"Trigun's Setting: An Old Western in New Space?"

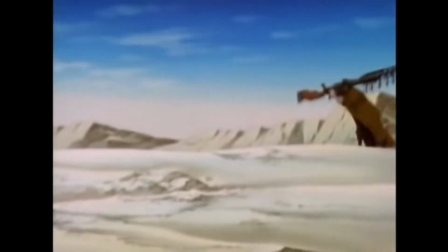It is not a Western, but a sort of pseudo-Western wishing to pay respect to the Westerns of old.
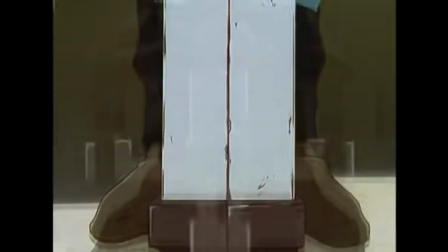Even the name of the planet supports this, as Gunsmoke is the name of one of the most influential and longest-running Western television series and radio dramas,
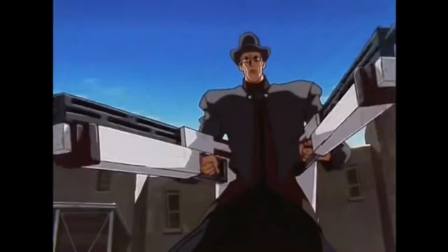which ran from 1955 to 1975. And yes, I know that in the manga the planet is called No Man's Land, but in the anime it's referred to as Gunsmoke.
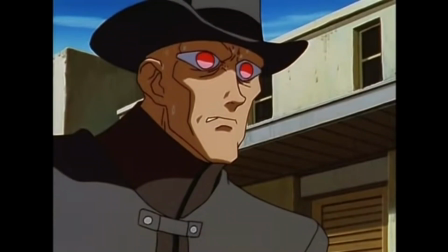Back to the point, what is the point of all this western imagery though?
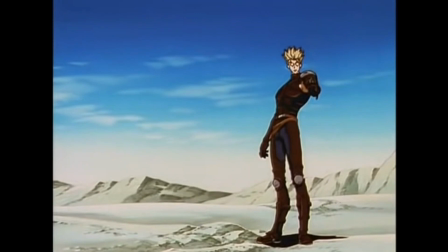One of the points is to feed into the character of Ash and show how it is analogous to the older character of the drifting gunman, doing right but constantly being followed by wrong.
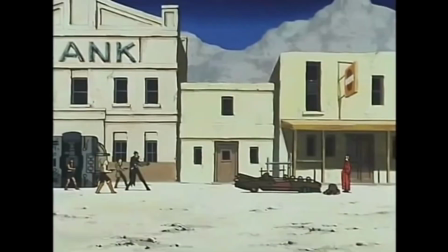A stoic individual who has the means to defend himself, but does so responsibly in a rather wild and lawless land.
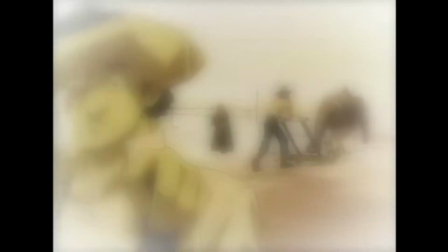A land rather desolate, but still full of good, hardworking folks and communities.
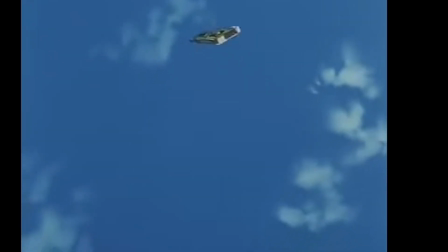The setting is a sensationalized version of the American desert to fit a sensationalized version of an American western hero.
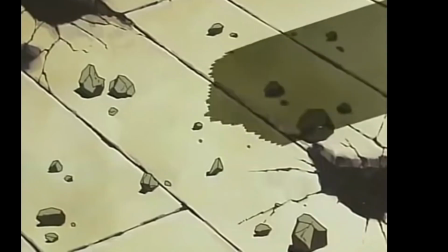It is a Japanese romantization of an American romantization of a somewhat vaguely historical figure.
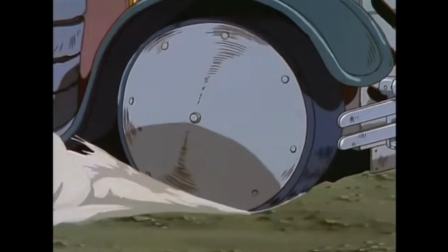This means that the end product is a very unique synthesis, which is distinct from both the source material and anything else, really.
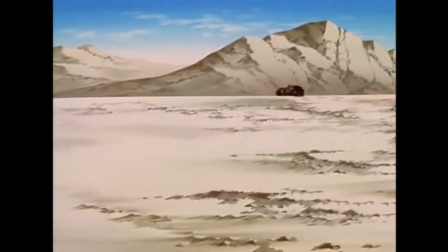This synthesis is a key component of the OST, in fact, the original soundtrack, which is the most synthesized element of all,
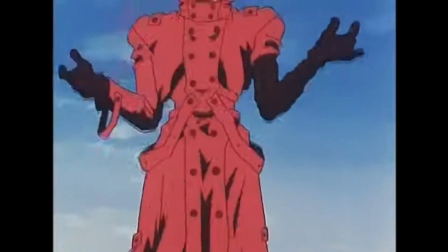and ties together the grounded imagery of the Old West and the wonder of the Japanese-based cowboy reinterpretation of it.
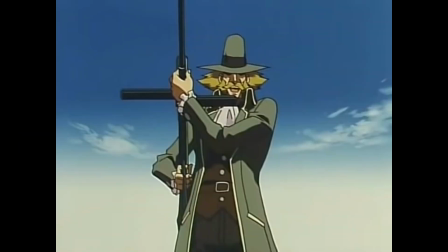Initially, the original soundtrack seems pretty, you know, Western. There's a lot of guitar and some slower pieces which would fit in any, you know, old cowboy western.
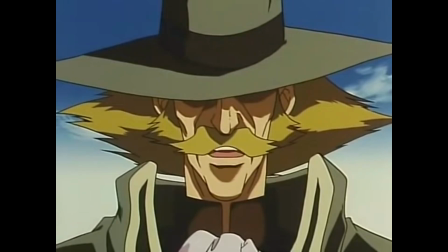In shots invoking these shows, you will hear straight-laced parts of pieces like Never Could Have Been Worse.
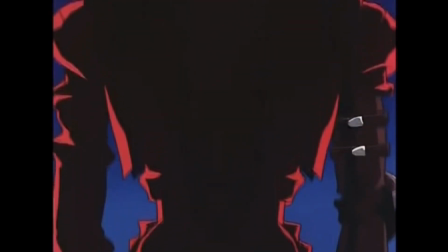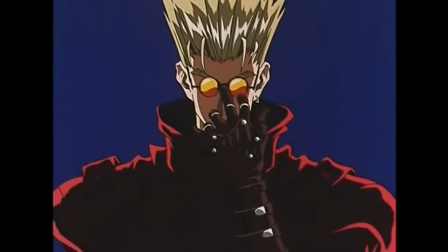And Trigun will lean into its western roots and inspirations.
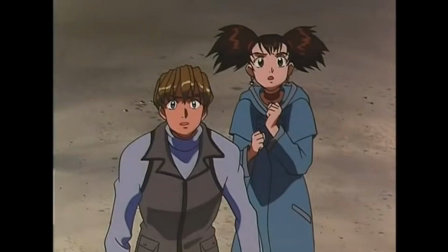But as the OST grows and new situations and interactions occur, we hear more experimental pieces, we hear more folksy pieces, we hear more creative variety.
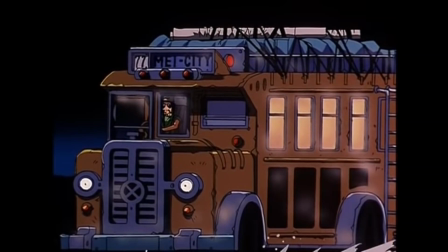And it is this variety which helps give the show so much personality, as it explores so many different musical genres, and takes the viewer along a musical journey as such.
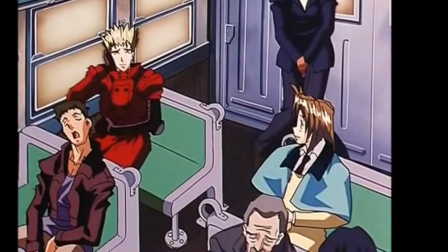Take the song Winners, for example.
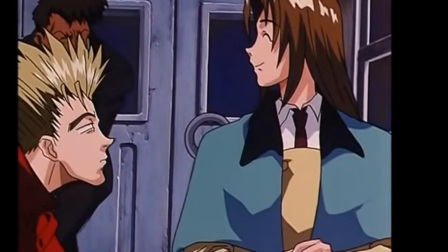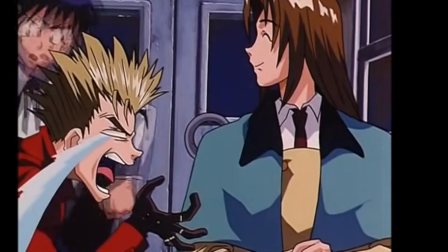A fun piece leaning in the Trigun's fantastical elements, but one which definitely does not make me think cowboy.
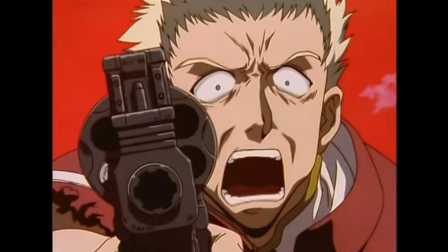It has an air all its own. Another great example of variety is the piece Perfect Night.
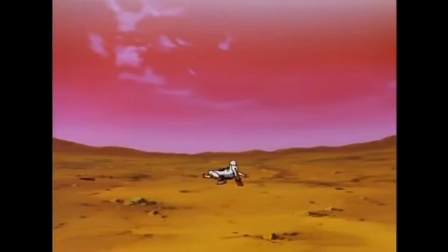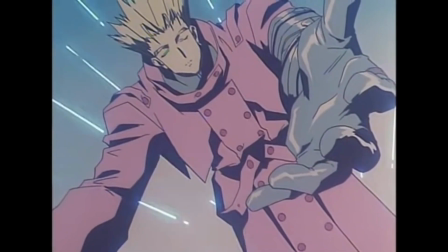As the soundtrack is so varied, it even veers in the heavier, more industrial-type sound, and these pieces are often used in situations specifically involving lost technology.
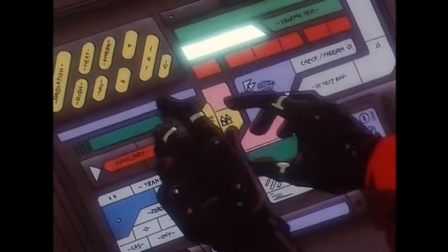The use of a genre so removed from the Western is fitting, as it accompanies images which are also quite removed from the Western of old.
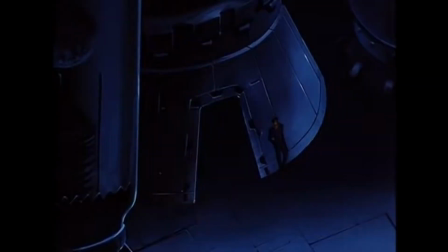Combining imagery of lost tech and sound of industrial music synthesize an atmosphere almost perfectly antithetical to the old Western,
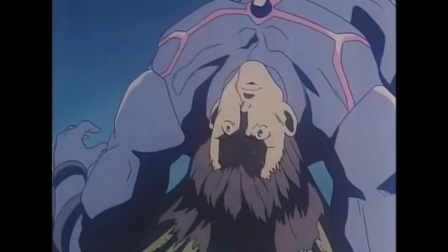and this serves to give the show all the more of its own personality. It serves to break up the cozy and or engrossing atmosphere and let us know that something is up.
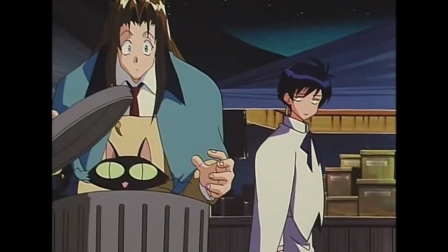While the original soundtrack is excellent, it, and the setting, also tells us hey, this isn't just some old cowboy thing from the 1950s.
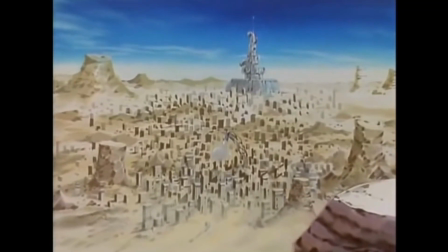1950s. It tells us that Gunsmoke, while analogous to the Old West, is not quite that. It tells us that while Vash is analogous to the traditional gunman, he isn't quite that.
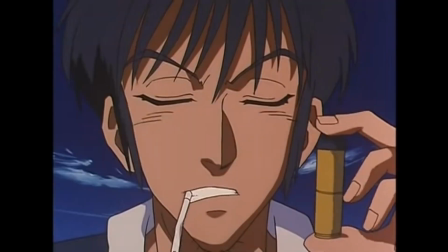It tells us that while Trigun is a series, is analogous to a western of sorts, it isn't quite that.
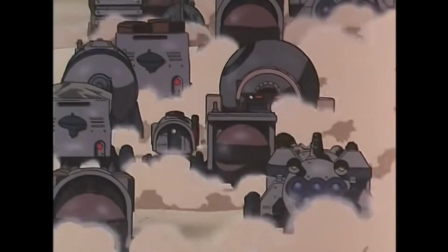It tells us that all these characters and all these elements, and this show, in fact, is all unique, and they all stand on their own terms.
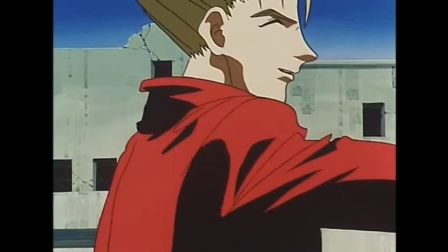They are their own creation, their own synthesis of two very different worlds combined to create a very beautiful and engrossing one.